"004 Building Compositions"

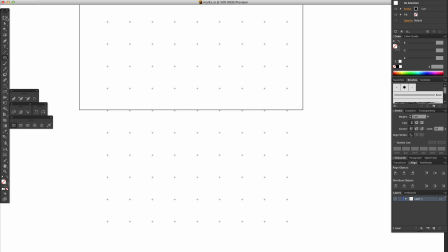16:34 But by bringing in that grid, we also further provide evidence to the eye that there's depth here, because of the perspective involved.
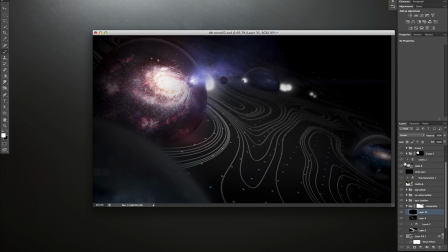16:41 Also, if you can tell, now that there's an element with hard angles, it kind of helps all the round stuff feel just a little bit more round by comparison.
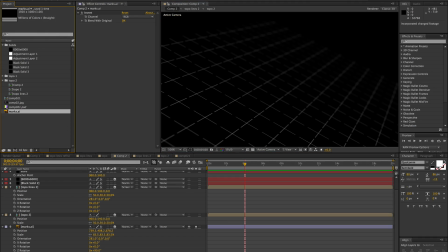16:49 It's nothing drastic, but the effect is there. And if you'll note, the grid also has another quality that people talk about sometimes, which is repetition.
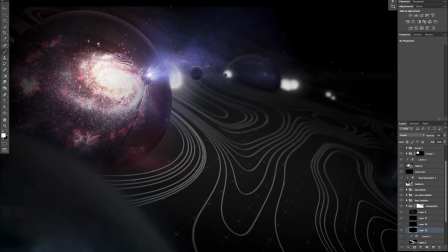16:57 It has a regularity, a rhythm, a pattern, or whatever you choose to call it. That also highlights the fact that there's not much regularity in the rest of the image, and that the rest of the image is very organic. Of course, we're not trying to blow everything else out of the water, so the grid is dialed way back, just enough to have an effect without intruding.
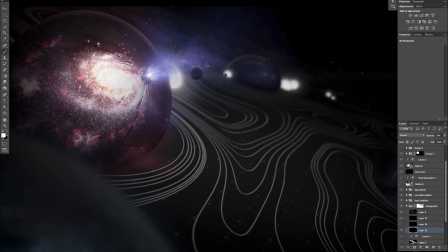17:15 So that's great. Bringing that in works with the image overall, but what's exciting is that it also presents an opportunity to talk about a strategy we haven't yet, which is about levels of detail.
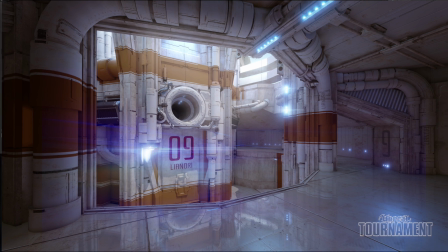17:25 Let's look at this image for a minute. It's a screen cap of some visual development being done on a new Unreal Tournament game being openly developed with the whole community by Epic Games. It looks really nice, and what struck me was that in talking about the design direction of this map,
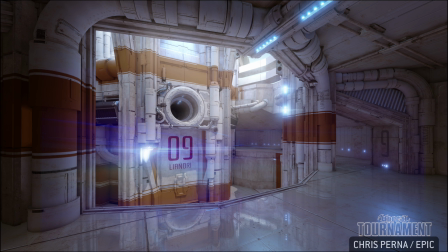17:40 the designer made specific mention of concentrating on low, medium, and high frequency detail.
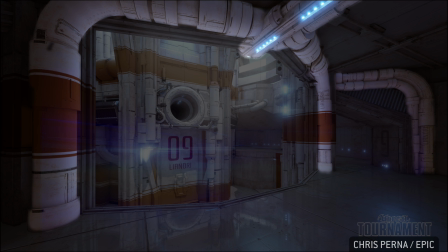17:46 And here's what that means, basically. An object like these pipes, or these columns, is a big detail.
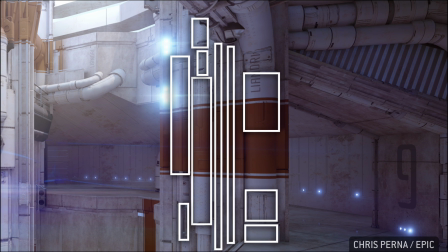17:52 But within it are areas of smaller, more densely packed details. Details that are packed in with more frequency.
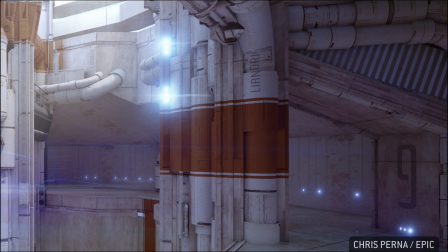17:58 For this image, we might call these medium frequency details. And within these, there are even smaller, higher frequency details like these.
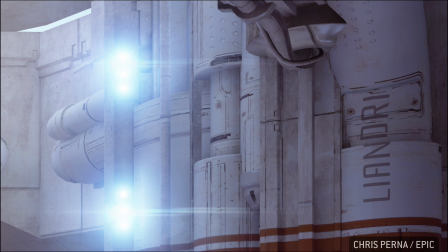18:06 So frequency is about the amount of detail that's present in a given area. The higher the frequency, the smaller the details by necessity.
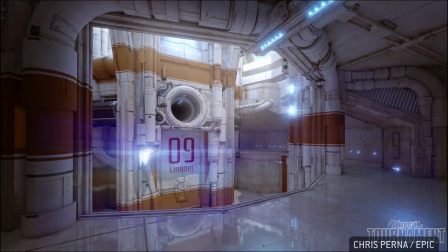18:13 And this strategy about levels of detail gets you to think about stacking finer and finer detail to create dense areas of great visual interest,
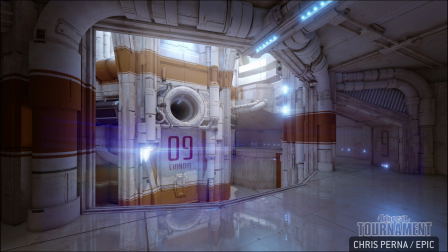18:22 while still allowing for big shapes to hold that stuff, and allowing for some negative space to give the eye some way to know where the interesting stuff is.
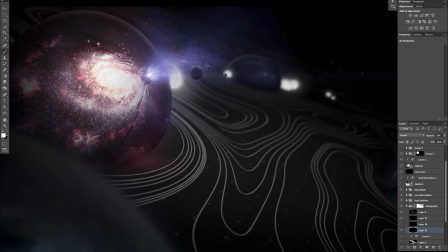18:30 For the most part, we have what you might call low or medium frequency details.
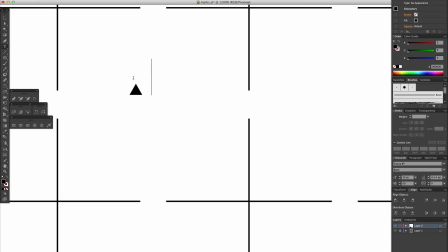18:35 So something else we could bring in would be some tiny map making marks, like high frequency space cartography elements.
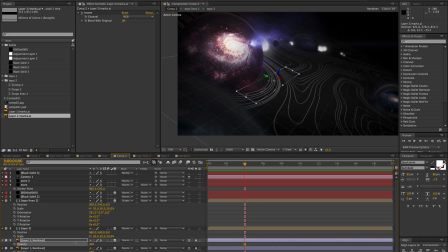18:43 So if we make some simple little bits and arrange them just to get a rough shape, we can kind of see where they're going.
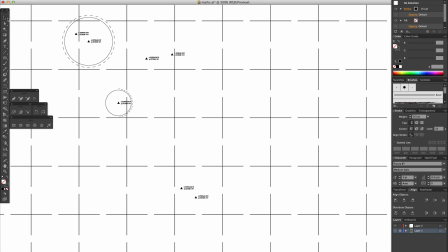18:48 Then we can start building out some of the characteristics and work in some ultra high frequency details, dotted lines and fiddly little bits like this.
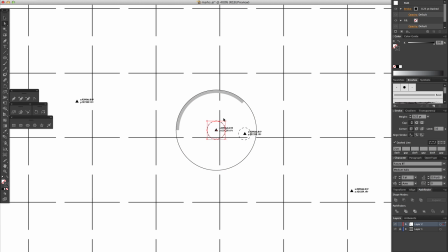18:57 And of course, when we're building out those details,
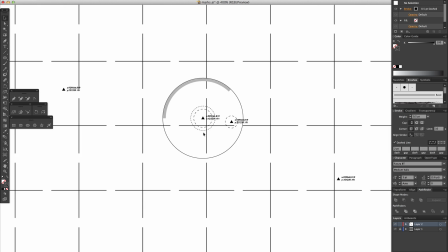19:00 we're still paying attention to fundamental stuff like contrasting the scale of these circles against each other and where they're more densely packed together.
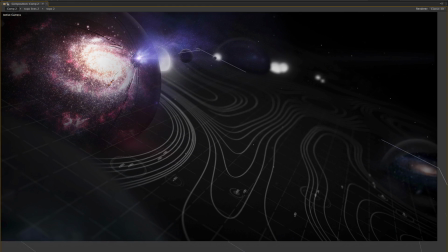19:07 And within those circles, contrasting the line weights and the qualities of those lines like value and such.
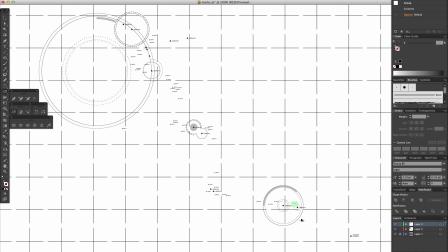19:14 So at every level of detail, this stuff still holds up and is interesting to the eye. You can kind of see the overall shape that this set of elements is creating.
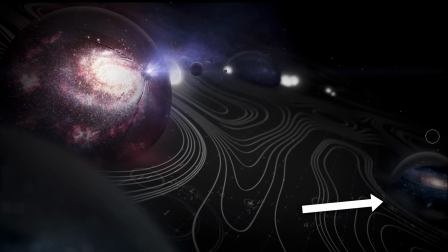19:23 It's running perpendicular to all these topography lines, and it seems like that's interrupting the movement of the eye in a way that, in this case, isn't a positive. It's not working with the composition as well as it might,
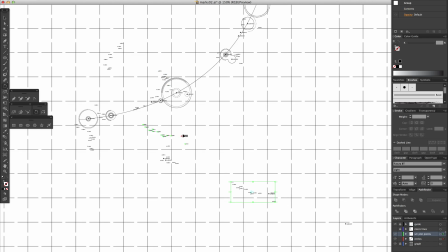19:34 so we'll get them arranged in a way that complements the movement of those lines, and now it seems to work a little bit better. Now we're at the part where the image is like 95% done, but it's those last few percent that usually take the longest.
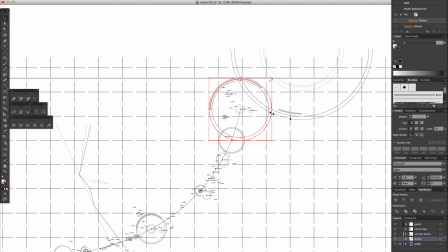19:48 It's paying attention to the details and giving them some love.
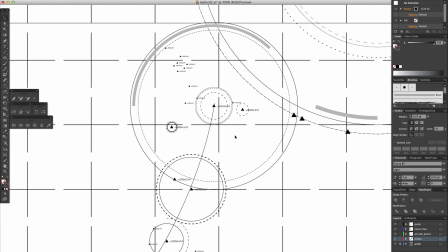19:51 And that's actually really important because it gives you the potential to take the good thing that you have and make it great. As small as the returns may seem to be at higher and higher levels of finish, those
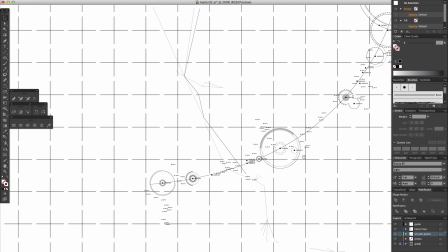20:02 returns can end up being the ones that distinguish a good piece of work from the best piece of work you've ever seen. Like on a scale from 0 to 100, where 0 is the first crayon drawing you ever did, and the original Star Wars movie is at 99.6,
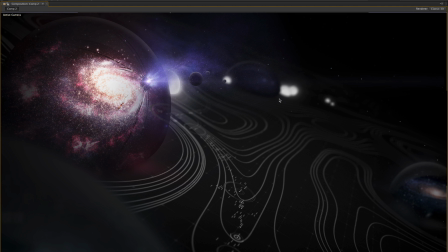20:16 no one's really talking about whatever that thing is that's at 32 or 75 or even 94 on the scale.
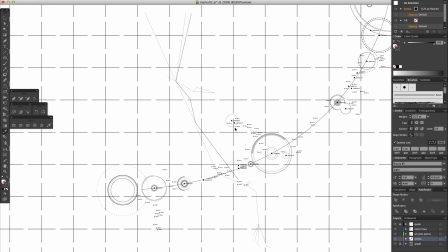20:23 They're talking about what it is that puts Empire Strikes Back at 99.65 and how it is that it's 0.05 better than Star Wars.
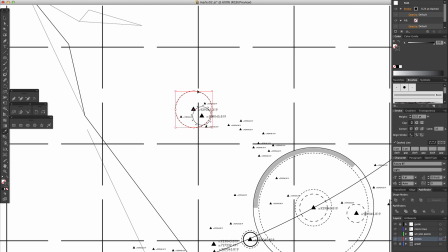20:33 Obviously, it's nerds who are having that conversation.